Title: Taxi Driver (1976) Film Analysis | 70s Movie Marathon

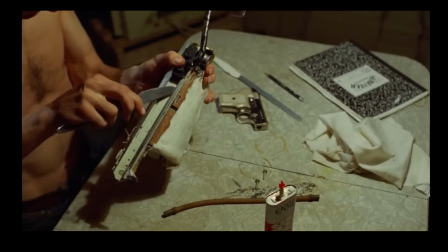(4:20) A man who stood up against the scum, the cunts, the dogs.
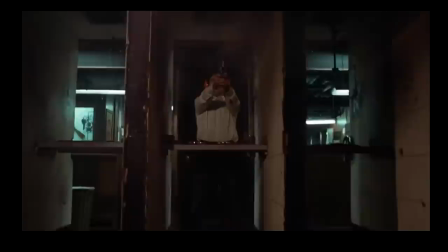(4:24)
One of the best elements to the film is while it is narrated by Travis, we really don't know what he's planning or going to do next.
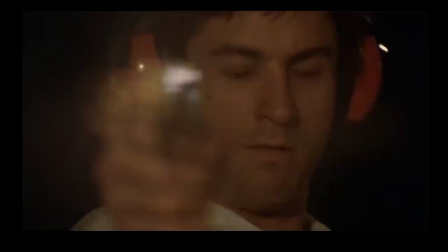(4:30)
Keeping that information from us, Scorsese makes this a very suspenseful and enigmatic experience on first viewing.
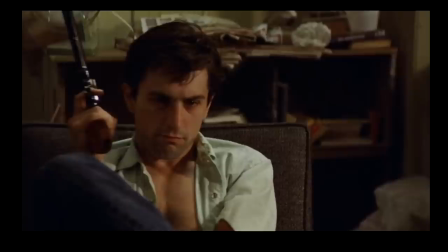(4:36)
We see Travis changing his appearance, buying weapons, target shooting and deeply contemplating.
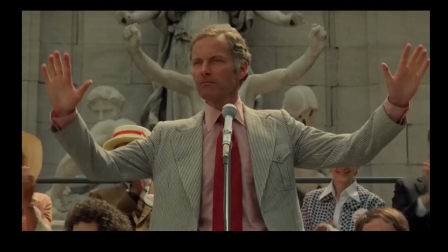(4:41)
His punk-like hairstyle reinforces the idea of his social rebellion, and with this new haircut and going to a political rally makes it even more anti-establishment.
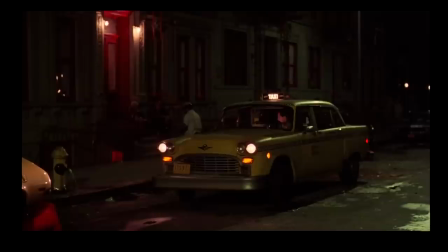(4:50)
He has had enough and now he's going to take matters into his own hands.
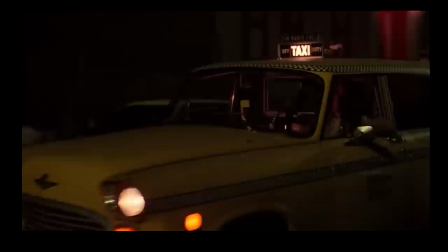(4:55)
Taxi Driver is truly a film about the city, and the way Martin Scorsese and cinematographer Michael Chapman have visually portrayed it brings us into this low environment.
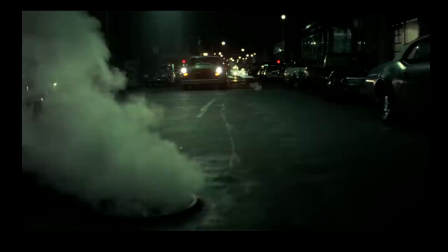(5:02)
With car fumes, neon lights, trash, prostitutes and thugs on the streets, you can almost smell and feel the grit.
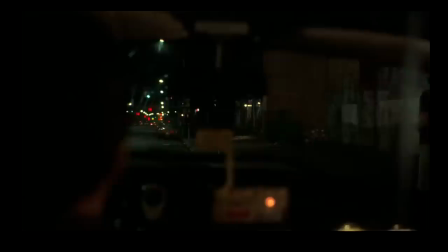(5:10)
In so many scenes we simply see the taxi roaming through New York and we are in the viewpoint of Travis as he passes by people and places.
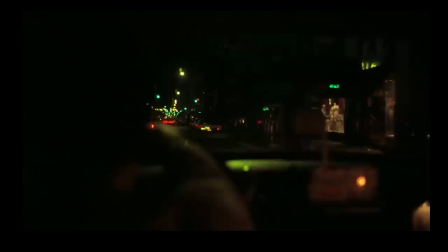(5:18)
We get a real sense of entrapment and social distance thanks to the many shots clearly in his perspective and he is always an onlooker.
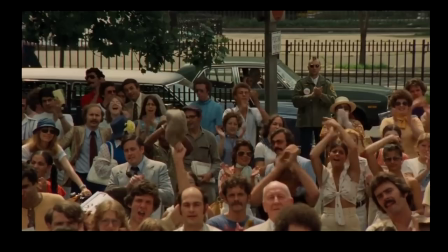(5:25)
Almost like a night phantom or ghost, he seems to go around almost invisibly. Which then brings us to the concept of alienation. Many films during the late 60s and early 70s have been known for their counter cultural ideas but also commenting on American society.
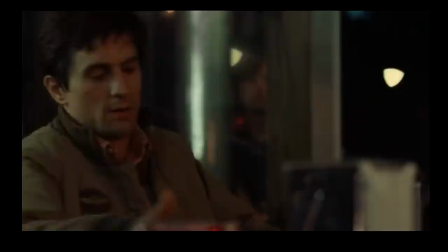(5:40)
Travis is ultimately a figure of alienation. We can see this in his only social relationship which is with the other taxi drivers.
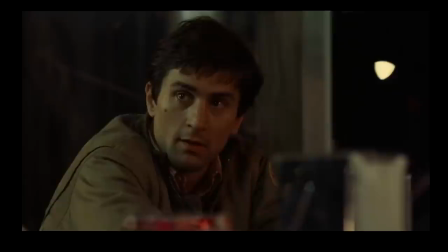(5:48)
Travis is quiet and is not much of a conversationalist and seems uninterested in what they have to say.
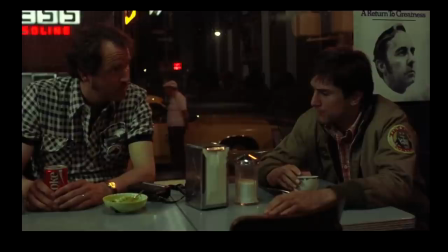(5:54)
Furthermore you can see a sense of resentment and dislike in this as he distances himself.
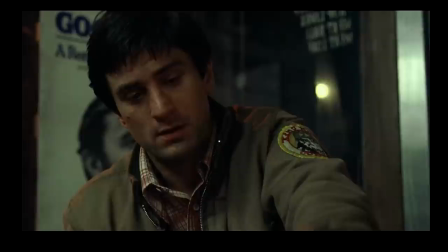(6:00)
The famous scene when he watches the glass bubbling away it is a comment on his mental state.
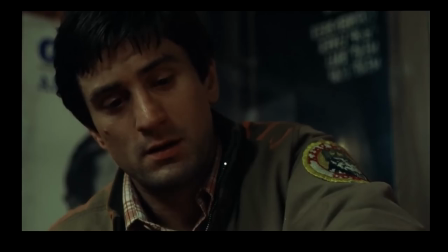(6:07)
Something is building up inside of him. We can see his loneliness even in the scenes when he is surrounded by people.
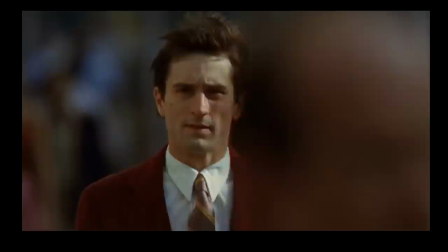(6:14)
As he walks down the New York streets, he is without a friend and no one understands how he feels.
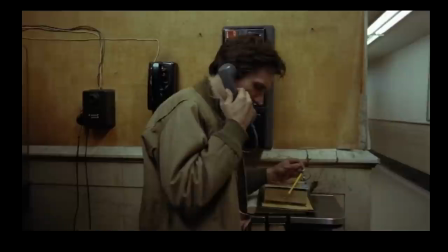(6:20)
One of my favourite shots in the film is when we see Travis talking to Betsy on the phone, and we suddenly trek through the hallway where we can see the world outside.
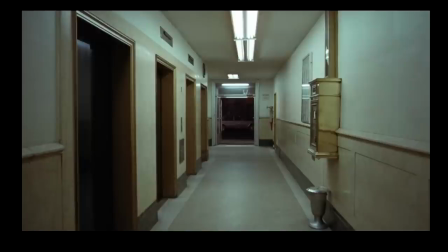(6:28)
On first viewing this really surprised me and it just shows how camera movement and framing are so key to meaning in a film. We hear his phone conversation and look through the distant hallway, the world outside that Travis isn't a part of. This is reinforced as we watch people walk past and cars go by.
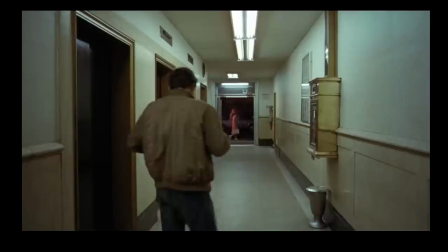(6:45)
Then Travis walks up this hallway in a shot that almost makes it look like he is caged, despite walking towards the world.
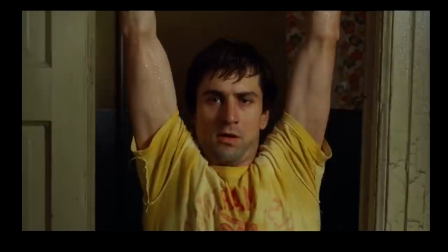(6:53)
Now to return to the idea of alienation and the allusion that Travis is truly a war veteran.
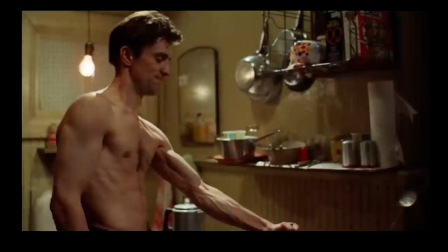(6:59)
One interpretation of the film is that it is a comment on a post-Vietnam America, more specifically its soldiers.
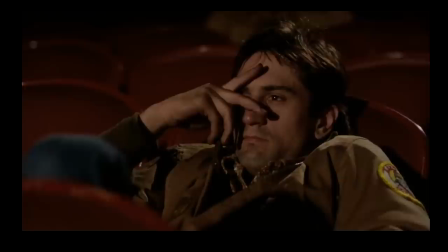(7:06)
Perhaps it was the horrible things he had seen and done that haunt him, causing his emotional distance, anxiety and frustration.
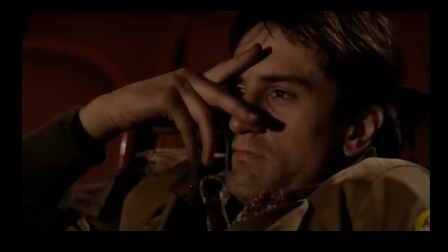(7:13)
For me I think it is more than just a comment on war veterans. I think it is looking at a larger picture of a generation of people feeling somewhat out of place.
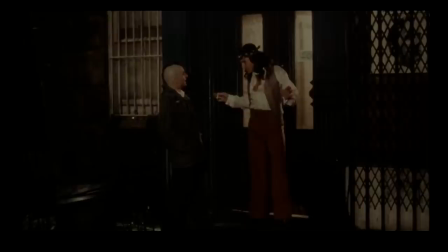(7:21)
Travis is the ultimate symbol of this. And then it is towards the end of the film it almost feels like it is playing with genre, and an attack on American-ness. Like a classic Hollywood Western, Travis becomes a rescuer, a somewhat heroic figure.
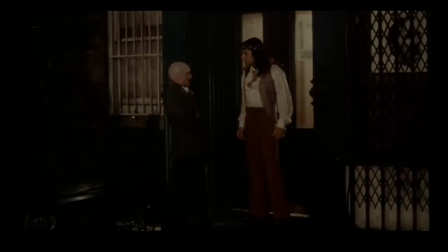(7:36)
Here we are seeing an early anti-hero in American cinema. Comparing him to John Wayne, we see no horse and shotgun, but a taxi and a revolver.
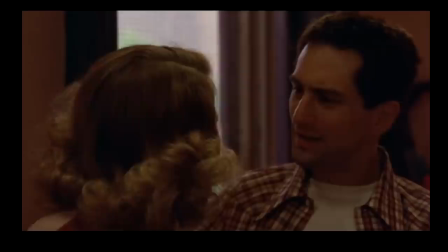(7:45)
Then the role of Iris comes in, played by an incredibly young but talented Jodie Foster.
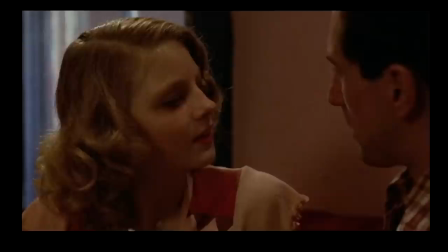(7:50)
She is the princess of the story that Travis cries to rescue. Which brings us to the film's finale.
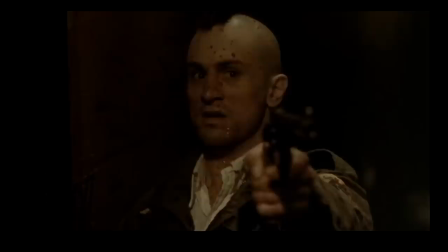(7:57)
Like an absolute machine, Travis relentlessly shoots people down to get the iris, with his many weapons attached, ready to eliminate any obstacle.
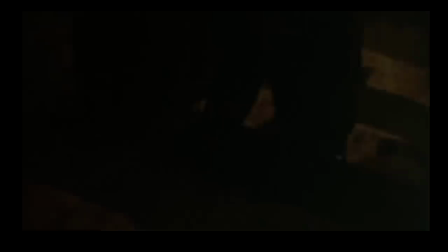(8:05)
This scene of cathartic violence is one of the reasons this film resonates with so many people. The whole film builds up to this bloody climax, making it all the more shocking.
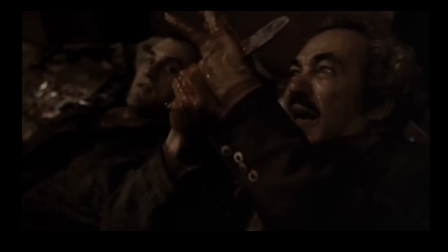(8:15)
At the time Scorsese was actually told by censors that he had to desacurate the scene, and I feel this worked to his advantage. stage.
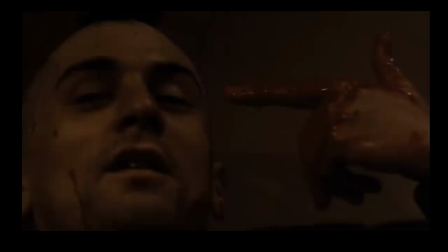(8:21)
It gives this whole scene a much drearier and dirty texture. Then we see Travis putting his fingers to his head, like a gun pulling the trigger.